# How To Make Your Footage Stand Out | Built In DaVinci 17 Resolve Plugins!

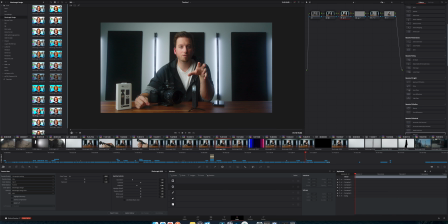Basically just blooms the highlights on the shots. Now, I didn't have that when I was shooting here. I had a really basic kind of crappy lens. And so this is just a very boring image right now. So on the right-hand side here, I'm going to go down to Resolve FX Light. And in here, you're going to see a lot of good stuff. Now, honestly, I can recommend playing around with most of these. The only one I'm not a fan of is the lens flare. Of course, there's a time and a place for everything. But the reason that I'm not a huge fan of this is because it doesn't interact with the image at all. So you have to keyframe and manually do everything here. So if I were to place this like on top of the sun right there, sure, that may look cool, but it's not tracked. So I could easily keyframe this and whatever, but I'm going for stuff that interacts with the image a little bit better. So you can play around with that if you so choose, but that's the only one that I don't use all the time. So aperture diffraction, I love this thing. You can see what it did right there. If I turn this layer on and off, literally just kind of blooms your highlight points. And what's nice about it is it only touches the kind of more hotter spots of the highlight areas in the image.
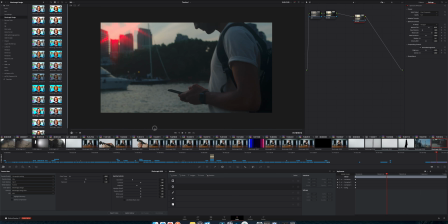So you can see that it's not really doing anything to the image. And over here, we got some hot spots. If I turn it off, you can see those are the warm parts. And it can get a little funky.
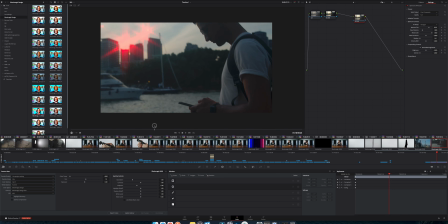You can see like right there, it looks normal, but like as soon as it goes there, please don't leave this in your shot. This is where you can mess around with all the different settings. I recommend turning down the aperture size.
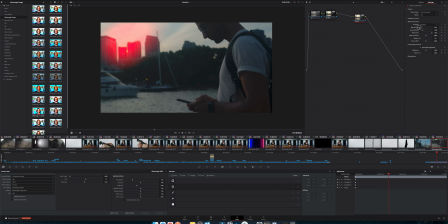If you think about aperture, when you open up the aperture wide open, you're going to get really kind of circle or oval on anamorphic bokeh. And if you're stopped down to like f22, then you're going to get more of the star effect.
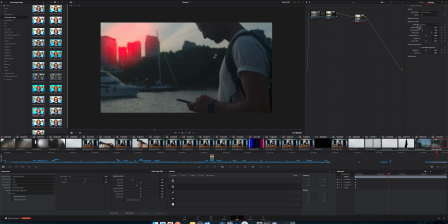And so that's what this is kind of doing here. So I usually open it up until it's a nice kind of ball. And then you kind of just mess around with the strength. I'm a big fan of also getting rid of this ugly red color here.
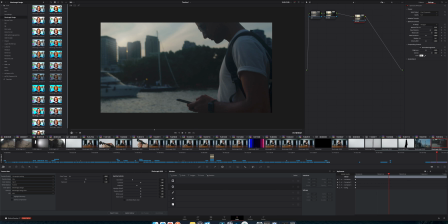You can colorize, go to 100%, and then it will default to white. And then you can change it to other colors if you wanted to tint it. You can get like some Blade Runner neon effect going. Normally I just do white though, because that's going to, and that's not even like perfect white.
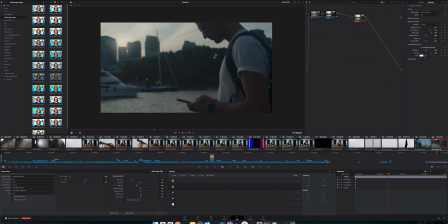There we go. And that's just going to make it a lot more subtle and not so much in your face. Again, you can change the strength of it. If this was like a night scene and that was a light, like a street light, I think stronger may look cooler.
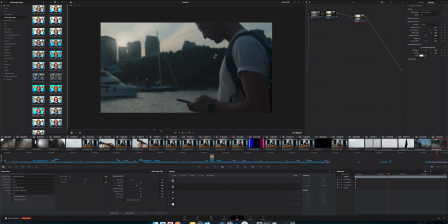But for now, I just want to be oh so subtle there. And again, when I go here, it's nice and subtle. And yeah, if I turn this on and off, you can see the effect. Just a little bit of character.
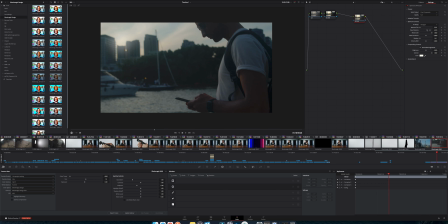Just adds a little bit of atmosphere. Again, you may not like it. All the effects we're talking about today are pretty much fully subjective. So there's that. Now you have glow, which is somewhat similar. However, this is going to more or less affect more of your image.
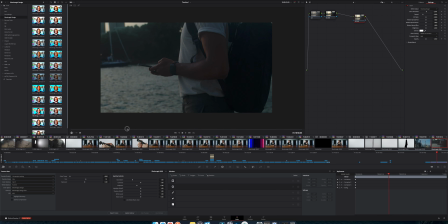It's still going to primarily attack the highlights first. So down here at the shadows, it's not doing a whole lot. And then if we go here, it's like overexposed. So be careful with this one if you have like the sun or a direct light source in the shot,
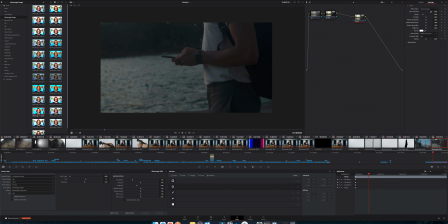because if you say go to the beginning and you're like, ooh, I want this to glow and be kind of dreamy.
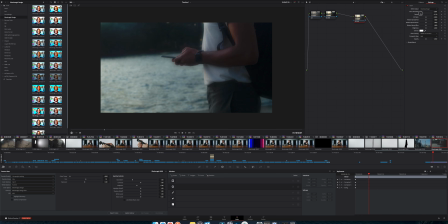So like, oh, that's looking really nice. Let me spread it out. Let me put it right around there.
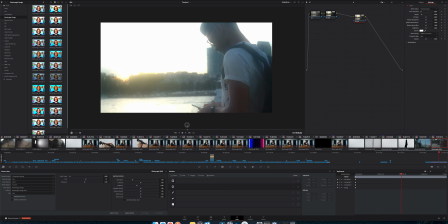As soon as we go up to here, we've pretty much just exploded the highlights. And for a dream sequence, maybe this works and this is what you're going for.